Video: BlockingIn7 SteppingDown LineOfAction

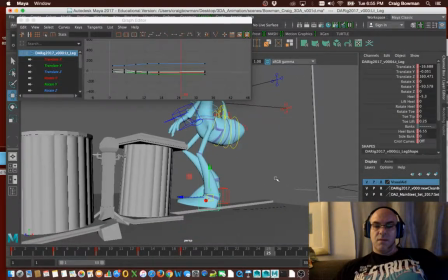This foot here is going to be flat, right?
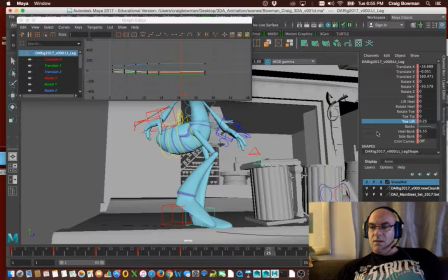So flat, and then the toe is going to be down in through here. It's probably even going to be curling over a little bit more because there's more weight on this foot.
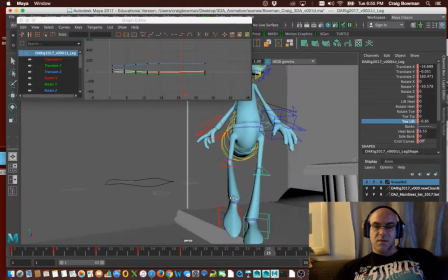It's using for stability purposes.
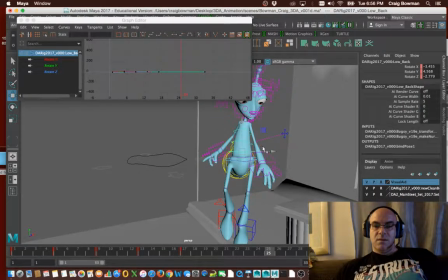Okay, this foot like that.
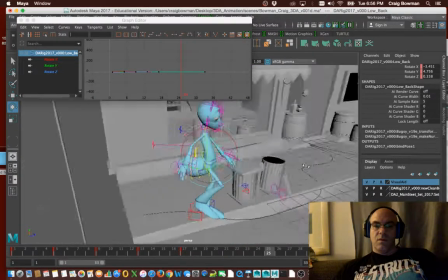I'm going to put this back,
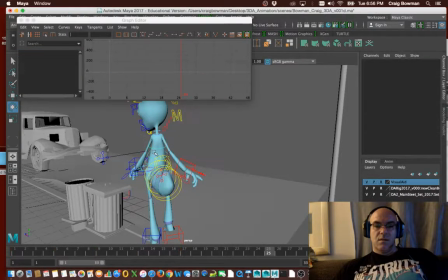kind of ride this a little bit more mid stream.
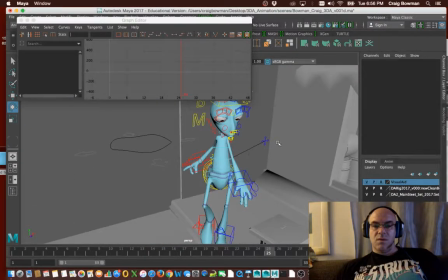A bit more towards the center as that's going.
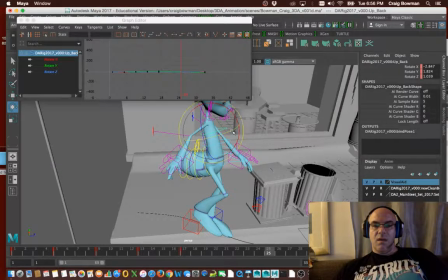And we might have it be a little bit more like that, right?
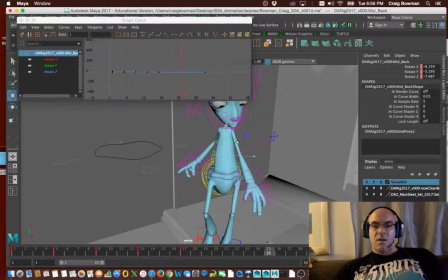Because we're midway to the extreme on it. A little bit more straight.
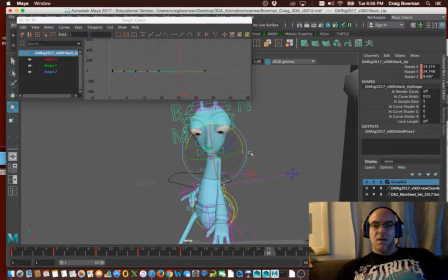A little less bend in certain areas. The neck, I'm going to kind of hold it kind of streamlined there.
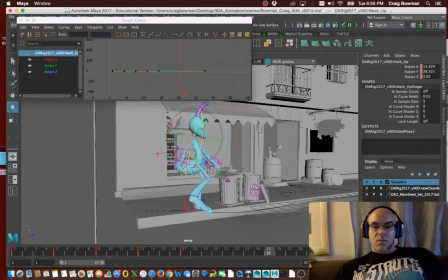And let's go ahead and just ride with the hands kind of where they are for a minute.
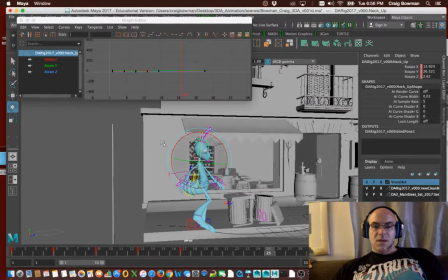Okay, so let's just go ahead and set a keyframe on that and see when we scrub through, see what it looks like.
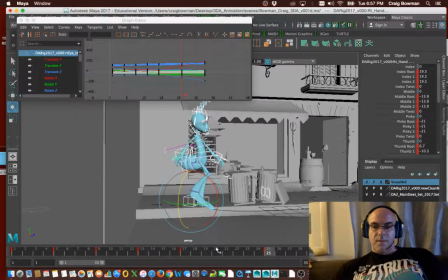So a keyframe there, and then we can look and see. That's going to be your down position will be here, right, coming off, and then we'll get to our passing. So those arms are kind of starting to come down a little bit, right in through there. They're going to drop up.
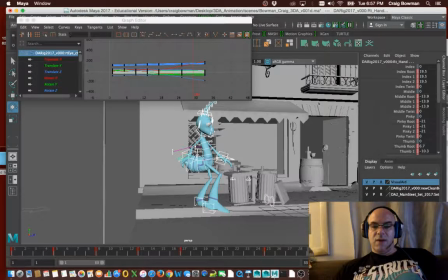They're going to kind of stay up as the body drops here. So that's fine. I like the way they kind of come down a little bit first, and then naturally, and then they'll rise here because we're going to pose them that way. And then they might even rise a little higher here. I might adjust them from this position.
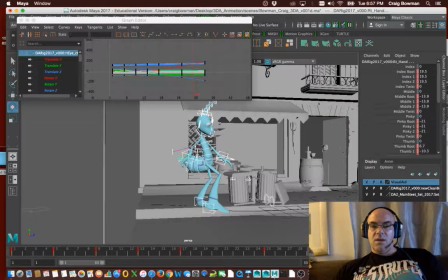Depends on what happens on here, on that pose. Okay, so let's go for that. So we have contact, step, and then another contact.
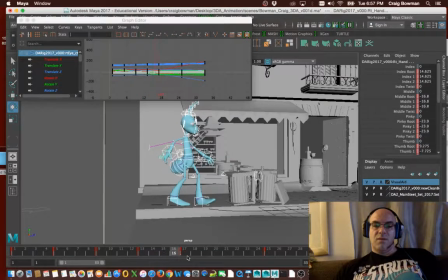See how there's some weight in through here, and he gets ready to fall, makes contact, but then there's no weight, and then there's no weight. And that's what's usually missing in the animations, and we want to make sure that we have that in there. Again, we can adjust that. We're just trying to get things in there that work and feel kind of,
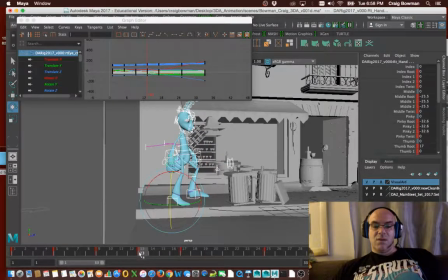right now work for us as a basic structure, and then we can go back and tweak those things as we're moving forward. Missing those elements is where you fall short. And then it's like, okay, well, you're missing a whole portion of what you should have
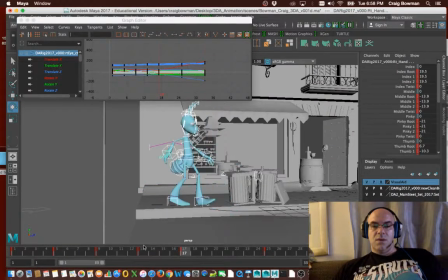in that first initial kind of blocking in procedures as you're moving forward. So again, this would be first, passing, contact, passing, contact. Those for sure in the first week.
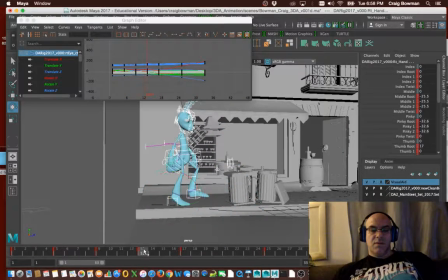Then you go back and you're working on this down position, this up position, this down position, and that up position.
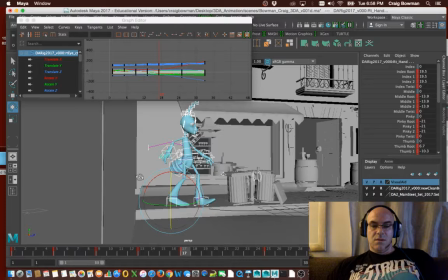Okay, so let's work on the down position. So I want this foot to stay in place again.
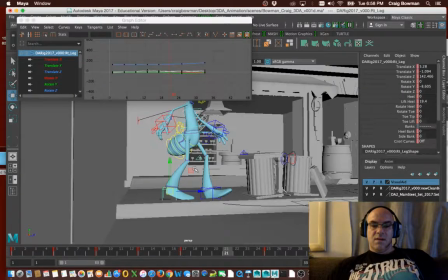So I'll just middle mouse over and set that pose up. So, or at least for that foot.
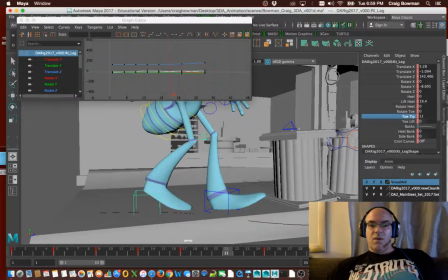So I want the heel lift, that's fine. I want to go on the tip of the toe, and I want to be heading in that direction.
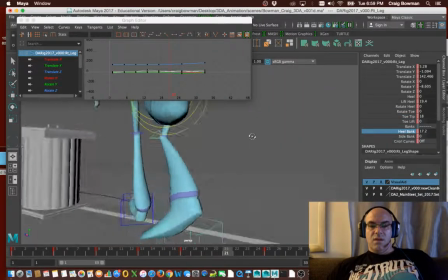So I'm going to go on the heel bank. So I'm going to roll that foot in. So because it's going off the edge like that and heading that direction.
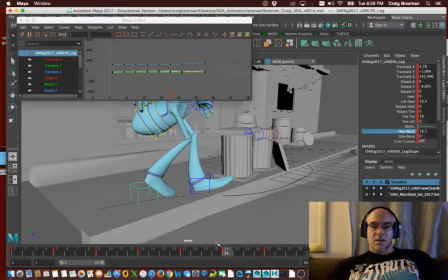So let's just go ahead and set that. So we have that, and so now we see this.
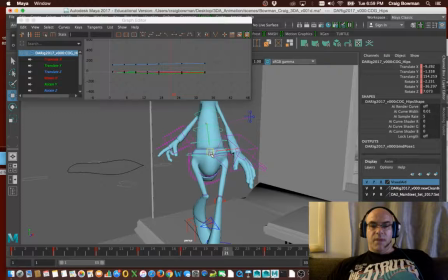Now, what we do want is the down position, the weight to go on to that leg.
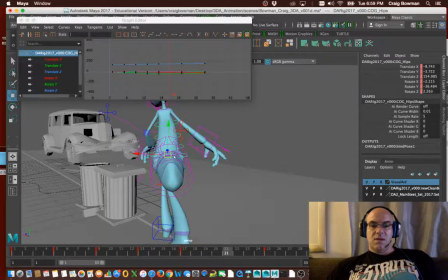Okay, it's going to lean to the side just slightly. The weight's going down on that because we're going to push off of that.
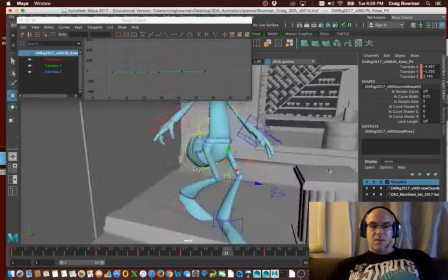So set that, and then we want this
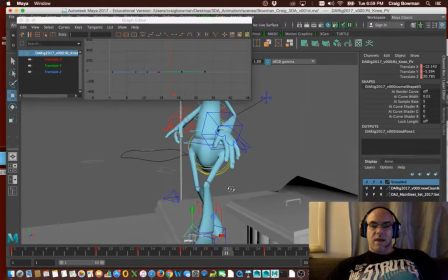knee pull vector to be out in front and generally heading in the direction that we want.
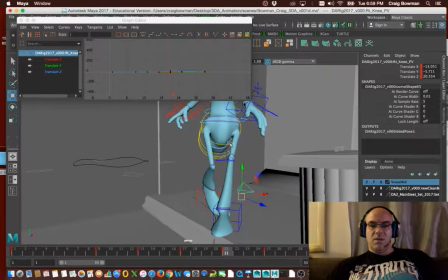Right, so knees come a little closer together, but he doesn't want to get like knock-kneed.
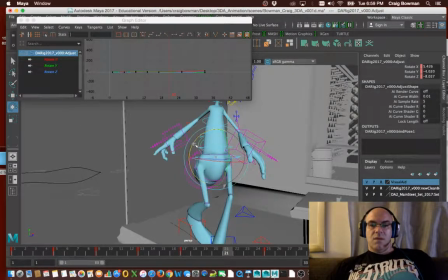We could take the hips and put a little bit of weight on that, because as he's going down, the force is going through this hip, so this hip starts to drop a little bit,
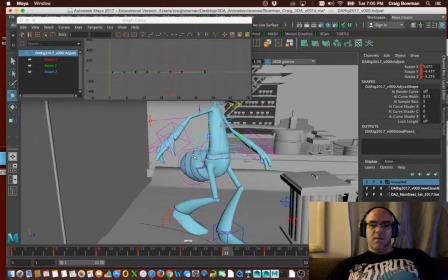right? And we
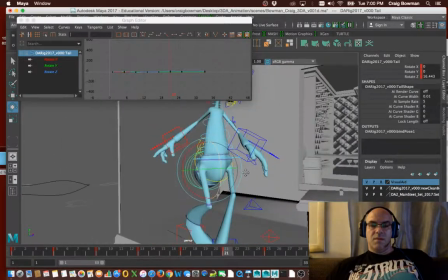can bend this back a little bit, not as much as before, because we're not going down as much.
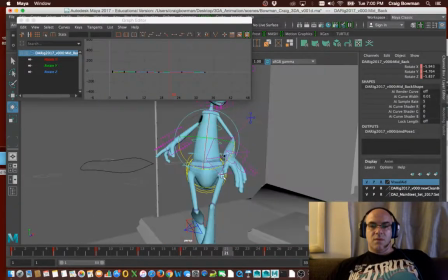It'll go down on the up as we go up. And
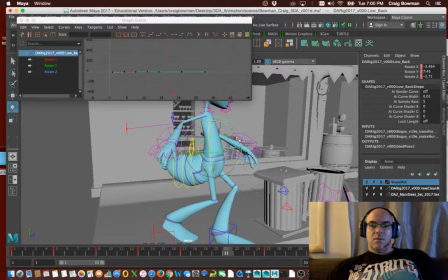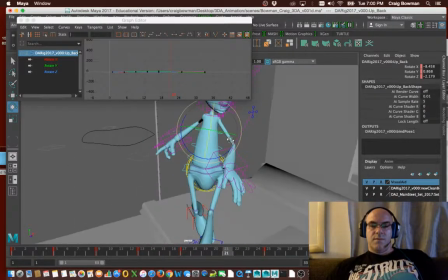following through a little bit. Arms.
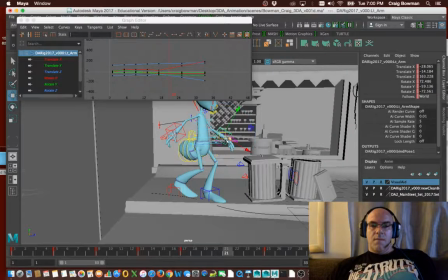If he's going down, they could be going up slightly. In this case, I'm gonna drop them down just a little bit.
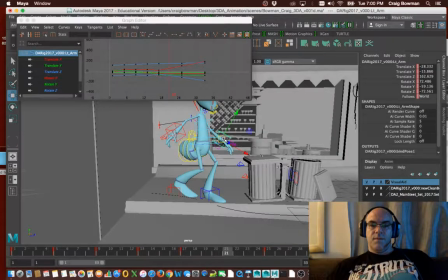And see if I like it.
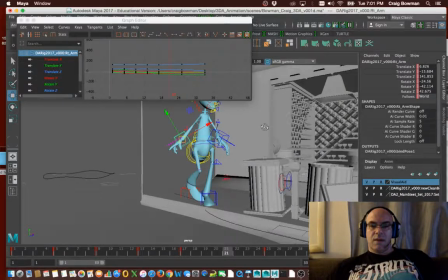As he heads down, kind of relax him a little bit as he's moving forward.
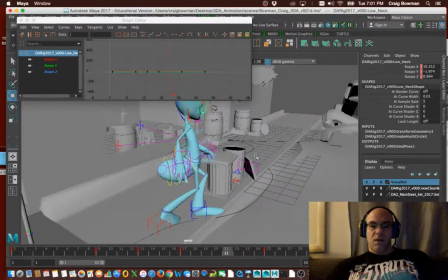And then
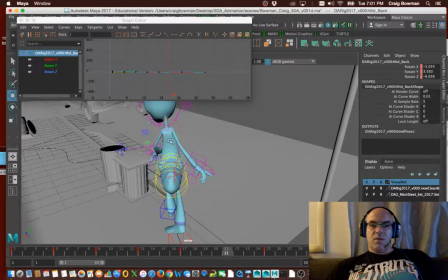this is going to start to turn this way a little bit, because that shoulder is going to go
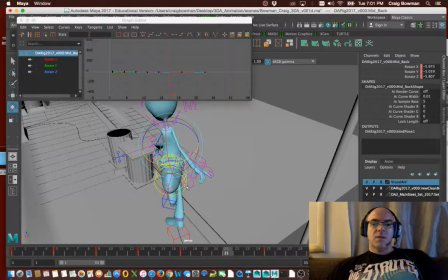actually this direction, because when this leg comes up that passing, he's going to start to straighten out, so he's kind of heading that direction.
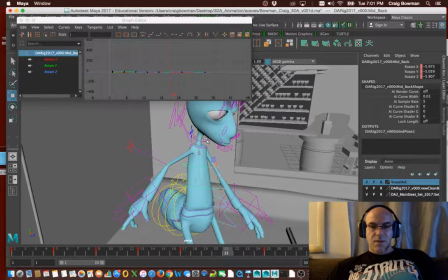And then let's look at this here.
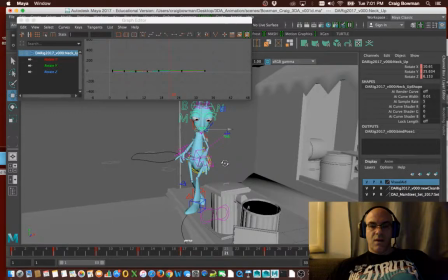It's actually kind of keeping an eye on that corner. I don't mind that so much.
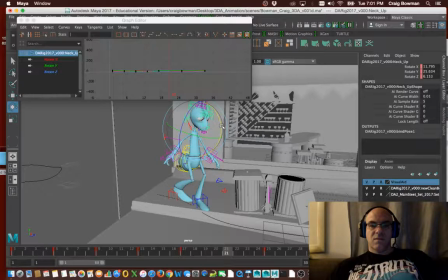We just kind of let it just give it a small little shift, not much at all, just a little bit.
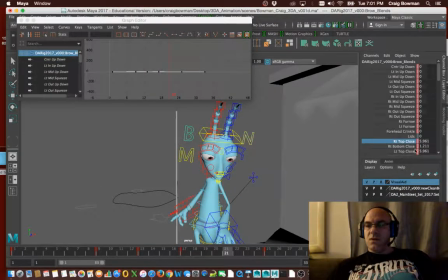And here he might start to kind of close those eyes down a little bit because he's trying to focus.
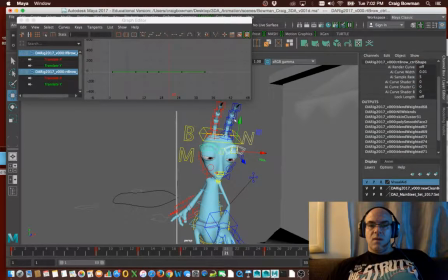And these kind of focus a little bit more. And these eyebrows start to come down a little bit.
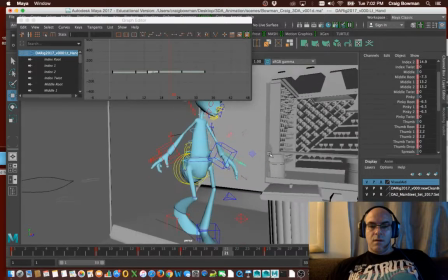Okay. And
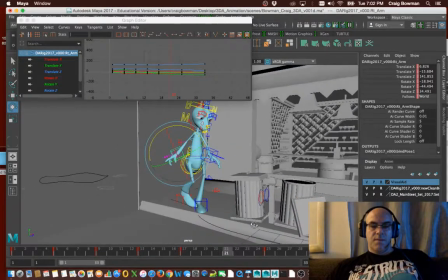pull those back slightly. We're going to mess with those some more though, because I haven't done much.
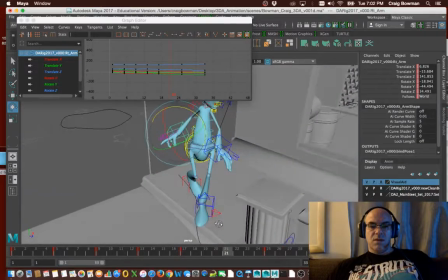I haven't done a whole lot with those through this little section here. But okay, so that foot's starting to head off.
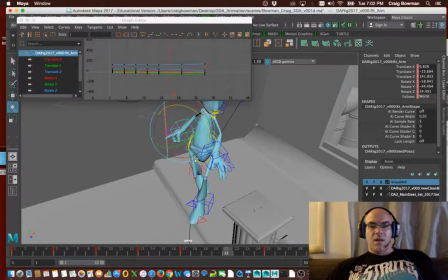We're in that down. The weight's going on the front leg. He's balancing over that, trying to balance over that.
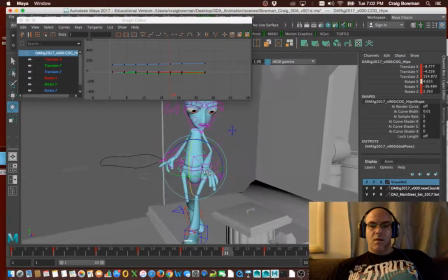I'm going to lean forward a little bit more, because that energy is going to get stored towards that heel, right?
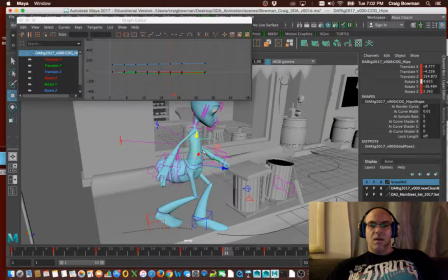Want a little bit of the upper body kind of leaning into that as that body comes forward through here. Let's actually give him a little bit there.
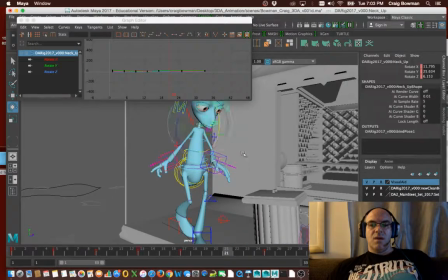And that's nice because that gives him a look. He kind of starts looking at that a little bit more, through there.
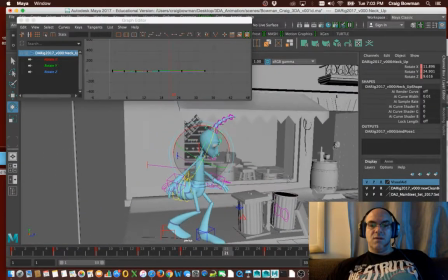And then we're going to go into the highest position and stuff afterwards. So let's just run with that.
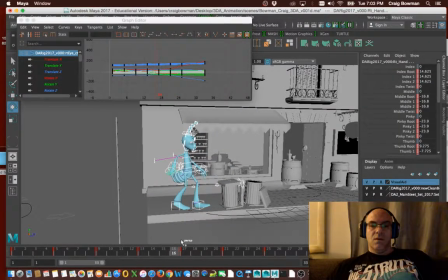Get that in place. So we get a compression that happens, and then a rising. He leans back, getting ready to step off. He starts to drop down, but he's going to go a little bit higher, right? That foot's going to come out a little bit more, and then he's going to make that placement. Now the weight comes in afterwards, right?
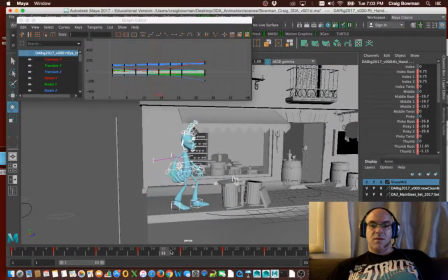So it'll drop off after that point. So he's got a step, another step, and then he kind of comes back.
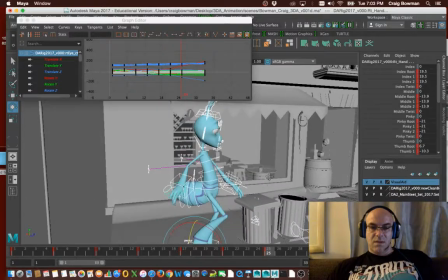I don't like this so much, this passing position where he's leaning back, so I'm looking at that now and kind of scrubbing through here.